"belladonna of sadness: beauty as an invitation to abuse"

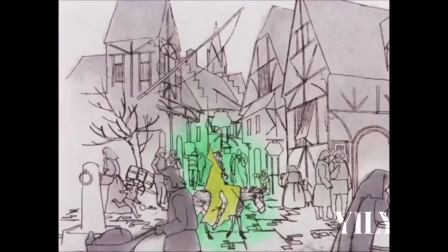12:21 The devil explains to Jeanne that he is as big as she wants him to be, promising her power in exchange for her body and soul.
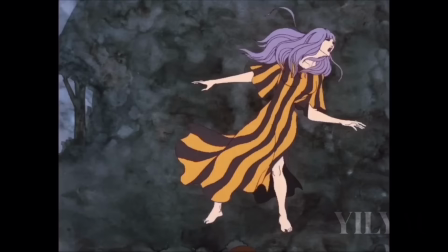12:30 Initially, Jeanne only wants the best for her husband's health, refusing to hand over her soul during their first meeting.
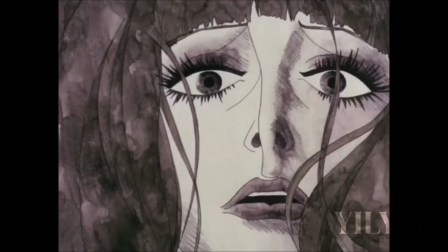12:37 The devil settles for a simple pleasure instead.
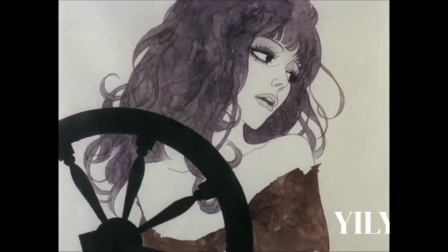12:40 What follows is the couple's good fortune, as Jeanne begins spinning thread into cloth sold for untold amounts.
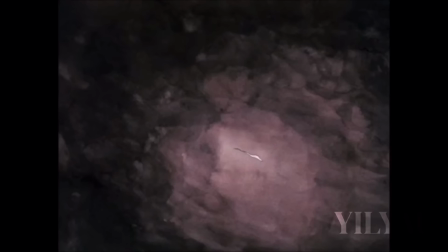12:47 Consequently, the couple's fortune rises even as famine strikes the village and the
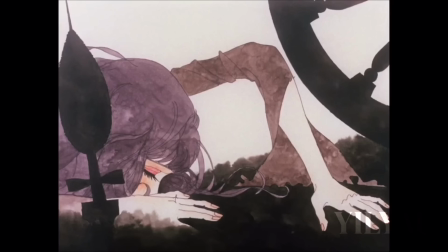12:52 despotic baron raises taxes to fund his war efforts under his oppressive rule.
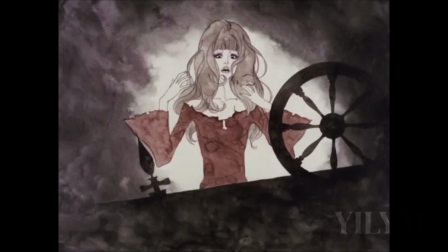12:57 Delighted at Jeanne being the only one able to pay high taxes, Jeanne receives a red hat and is elevated to the role of tax collector.
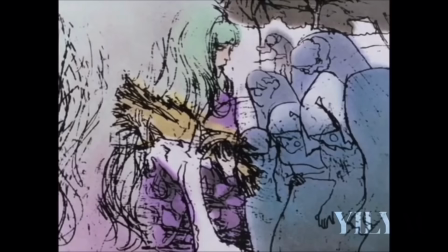13:05 We also see a shot of Jeanne's hair being a tinge of green. So let's talk about the colour green.
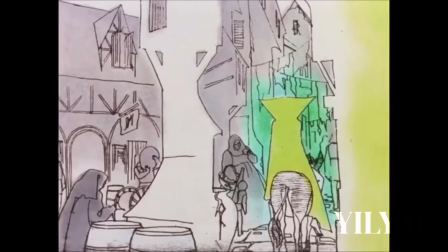13:11 The most notable colour in Belladonna is actually green,
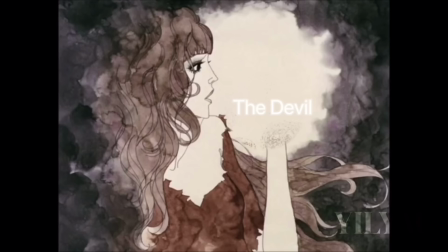13:14 with the narrator explaining at one point green is the colour of power, but more specifically the power of the devil.
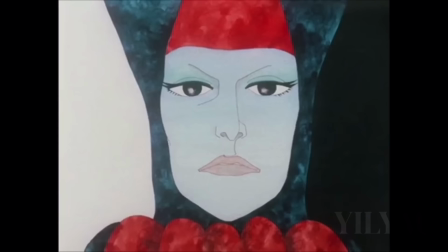13:21 I'll touch more on this later, but green is also indicative of power in a social sense.
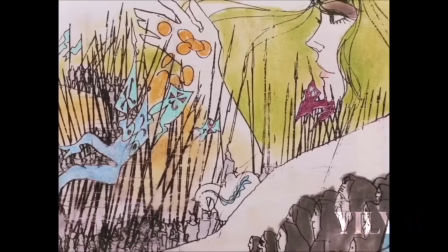13:27 This explains why Jeanne's hair was a tinge of light green, as the villagers begin bowing to show signs of respect towards her growing power.
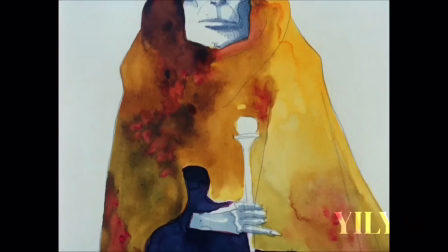13:35 It's interesting that the Baron whilst powerful is, in terms of his design, devoid of the colour green.
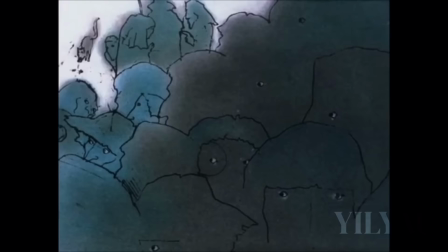13:42 Instead, he is black and gold, potentially signifying that death and misery are what hides behind the Baron's riches.
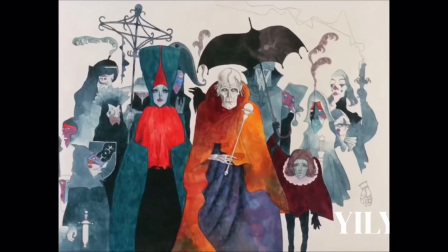13:49 On the other hand, his evil queen is the complimentary red and very dark-mated green,
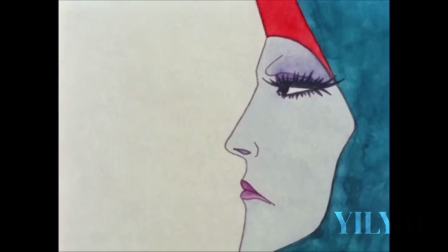13:55 which could symbolise that the queen, like the queen of a chessboard, is the most powerful piece.
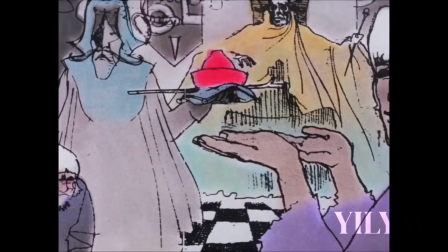14:00 She's the one that controls the real power. In comparison, when Jeanne's husband was tax collector prior to Jeanne,
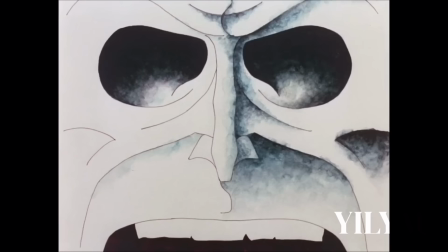14:07 he dressed in black and a red hat, symbolising that he was just as bad as the Baron when it came to collecting taxes,
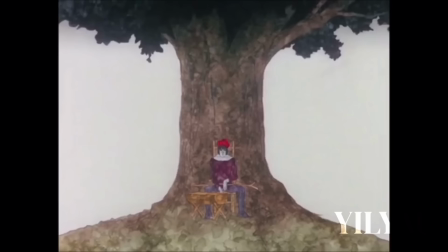14:14 and because of that, the villagers held no respect for him. With Jeanne, despite having held the same job, she wins over the villagers with her charm.
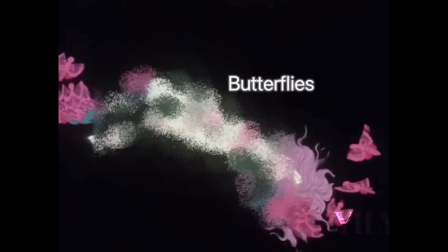14:23 They are more willing to give her money and also respect, hence the green cloak.
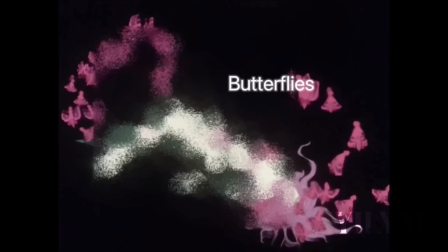14:27 Jeanne is surrounded and wrapped by butterflies when the devil visits her once again, now having grown in size.
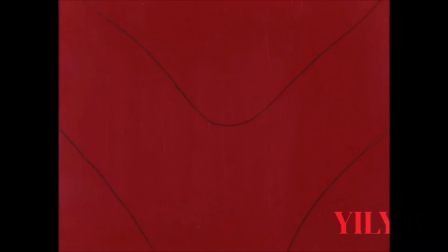14:34 The devil growing bigger in size through stimulation carries through the film.
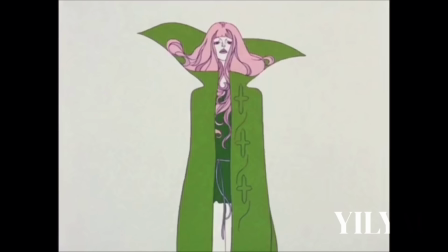14:39 As he grows, so does her sense of individual right and self-determination.
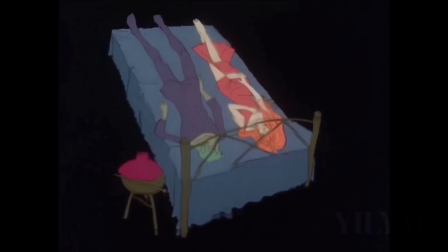14:44 As a result, Jeanne keeps giving more of herself in exchange for bettering her and her husband's circumstances.
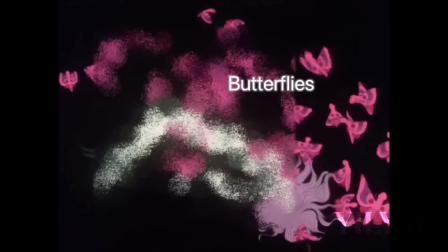14:51 The butterflies are symbolic of metamorphosis, representing transformation, freedom and rebirth.
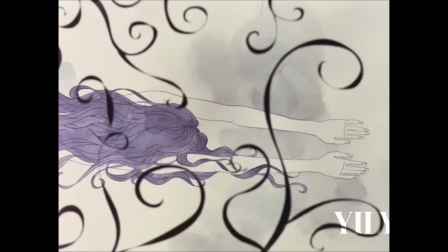14:58 It can be a reminder to make changes when the opportunity arises or that transformation is inevitable and a natural progression in life.
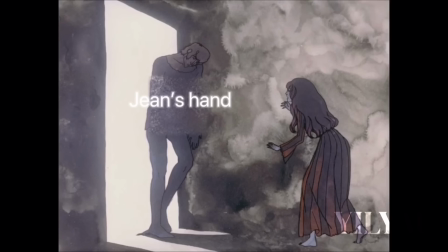15:06 War breaks out and the Baron cuts off Jean's hand as punishment when he fails to collect more money from the villagers,
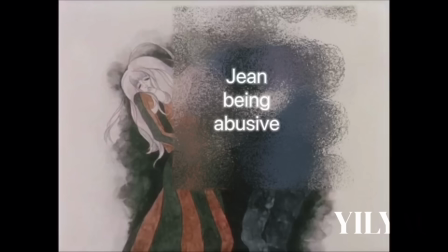15:13 which causes him to become a drunk and abusive. Jean calls on the Devil, who, now depicted as an amorphous black cloud,
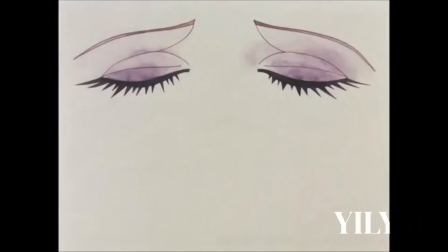15:22 ambiguously assays her in a similar fashion to her previous assault, allowing the viewer to interpret the visual gaps.
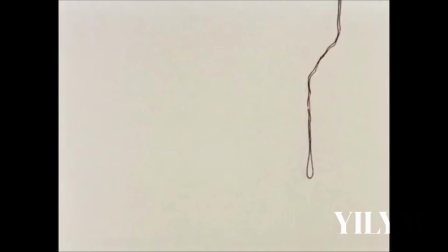15:29 During the act, Jeanne submits only her body, attesting that her soul still belongs to Zhang and God.
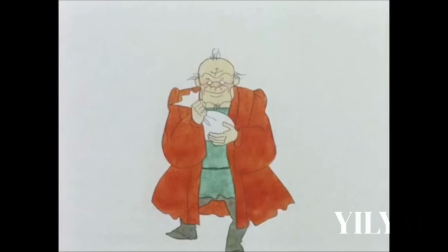15:36 Shortly thereafter, Jeanne in a green dress goes to take out a large loan from a moneylender to set herself up in the same trade,
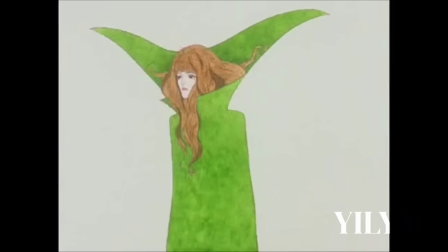15:44 eventually becoming the true power of the village. As a moneylender, she essentially feeds the entire village, and even the jealous lady and the courtiers.
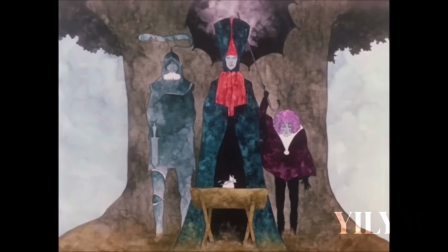15:53 Despite her power as the baron's wife, her power over the villagers is still very muted in comparison to Jeanne's at this point.
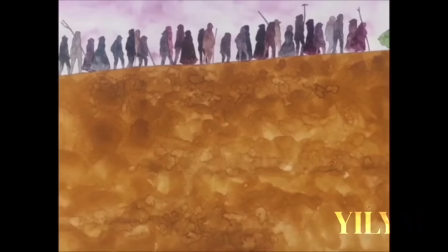16:01 Jeanne's bright green cloak in comparison to the lady's muted green design demonstrates that her power outshines the baron's wife.
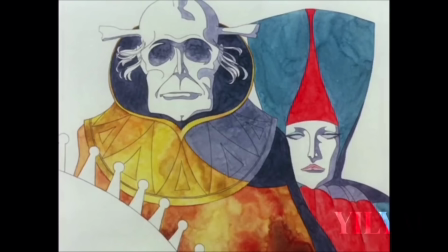16:09 When the baron returns victorious from the war, his wife, envious of the respect,
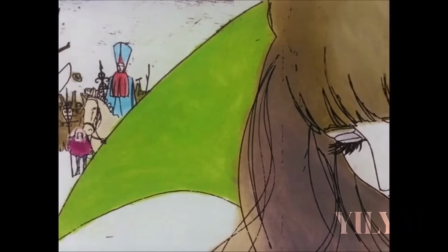16:14 admiration and elevated status Jeanne has gained from her village,
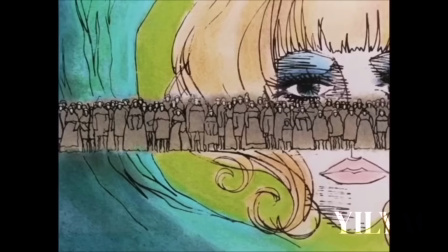16:19 hints that Jeanne colluded with the devil, implying that she is a witch and has accumulated even more power than him.